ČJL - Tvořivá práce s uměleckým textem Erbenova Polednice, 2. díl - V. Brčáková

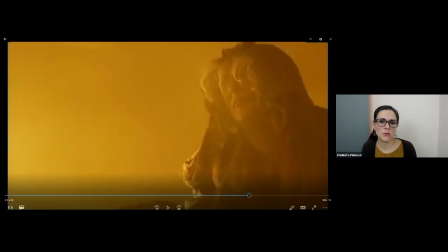To je také určitě zajímavé. Dále, když bych zůstala i u tohoto obrazu teď zmrazeného, tak se můžete ptát třeba i na barevné ladění té scény. Můžete vlastně dojít k tomu, že je sépiová, můžete se ptát proč,
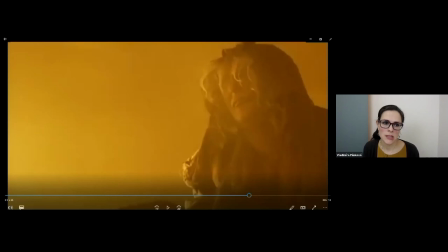že je to zřejmě jakýsi mix toho slunce a poledního, té záře, která je zkombinovaná vlastně s tou temnotou, co přináší polednice, a ten efekt, který je tu vytvořen, je dejme tomu ta sépivová barva.
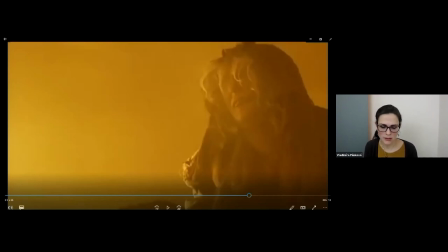Samozřejmě zase, když jsme u té filmové řeči, je tady zřejmě použit nějaký světelný filtr tónování v postprodukci. Dobře, tak já to zase pustím trošku dál.
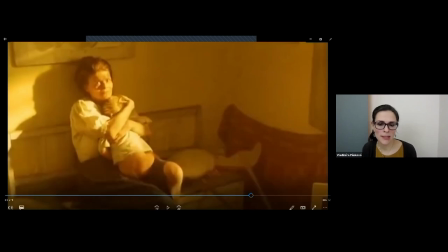Tady zase můžete sledovat, jakým způsobem je snímána postava matky v podání Zuzany Bidžovské. Ta kamera se chová jinak, než když snímá postavu Polednice.
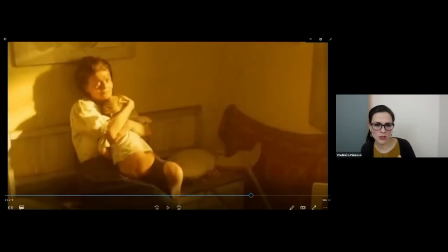Tady ta kamera je spíše v poloze vyšší, spíše to snímá z nadhledu. Tady to záměrně ještě není tolik viditelné. Ono to bude viditelné později a později v tom filmu,
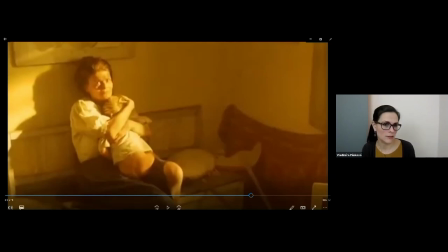aby i to napětí postupně gradovalo, postupně rostlo. Tak ta kamera je opravdu velmi sugestivní a když budete vlastně snímat postavu zhora,
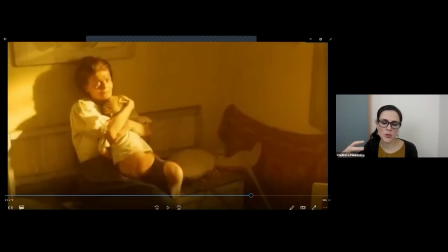z nadhledu, tak pochopitelně ta postava, která je takto snímaná, je umenšená. Navíc pochopitelně ten herec, herečka, to ještě s intenzivní řečí svého těla.
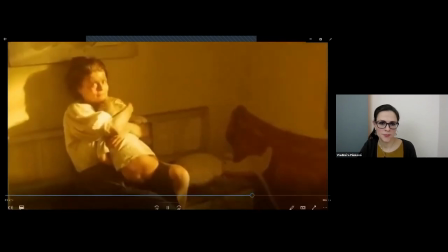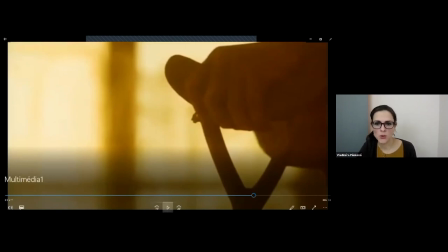Opět se nám tady, je to ještě když tak počítá, opět se tam, a tady možná,
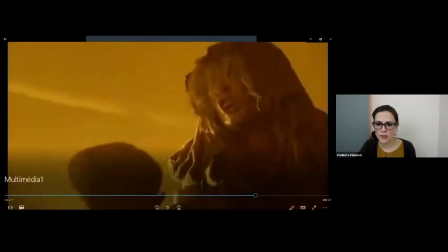teď jsem to trochu přehnala, tak ještě.
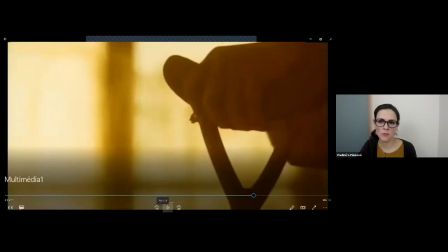Tady je hezký záběr na ten zase detail, jo, to je opravdu opakující se tvůrčí prostředek u toho Brabce,
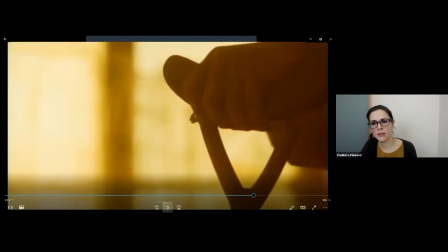vždy záběr na detail, který se týká té Polednice, pak je tam ten záběr velmi krátký, přichází střih a záběry na detail, který se týká matky a i vlastně těmito střihy a
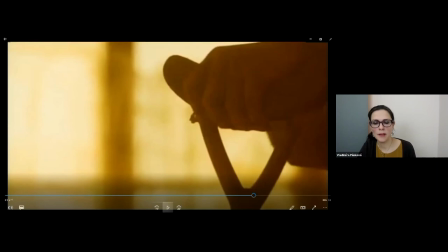detailními záběry nebo polodetailními se pochopitelně ta atmosféra napětí vytváří.
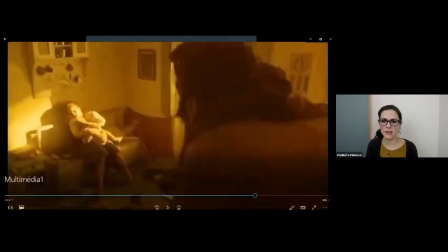Tento záběr je velmi zajímavý, protože máme na scéně obě postavy a teď pojďme sledovat, jakým způsobem jsou snímány, kde ta kamera je.
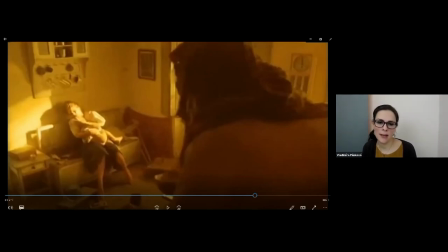Kamera je nahoře a jde vlastně přes hrb té Polednice a to je velmi zajímavě udělané, protože ta Polednice, když vlastně si to uvědomíme, tak zaplňuje polovinu toho obrazu jenom
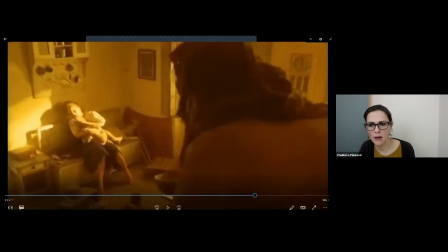vlastně tím hrbem a temenem hlavy a nějakými těmi hadry a vlasy. A ten celý zbytek pak vlastně je rozdělen mezi tu světnici a v ní opravdu hodně umenšenou matku.
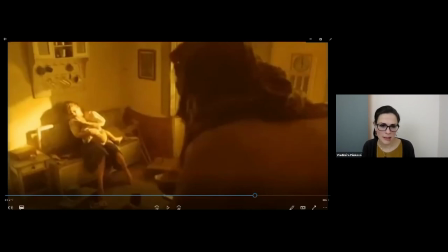A když se podíváme na tento obraz, tak máme pocit, že ta matka je zahnána do kouta, že vlastně není úniku z té situace a tento pocit, emoci,
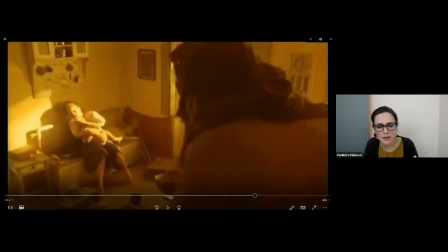atmosféru jako vytváří právě ty vhodně zvolené prostředky filmové řeči. Jo. Není tady disponováno jazykem.
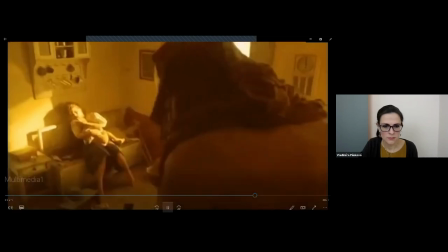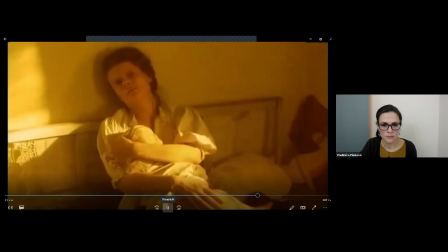Mistr, pane.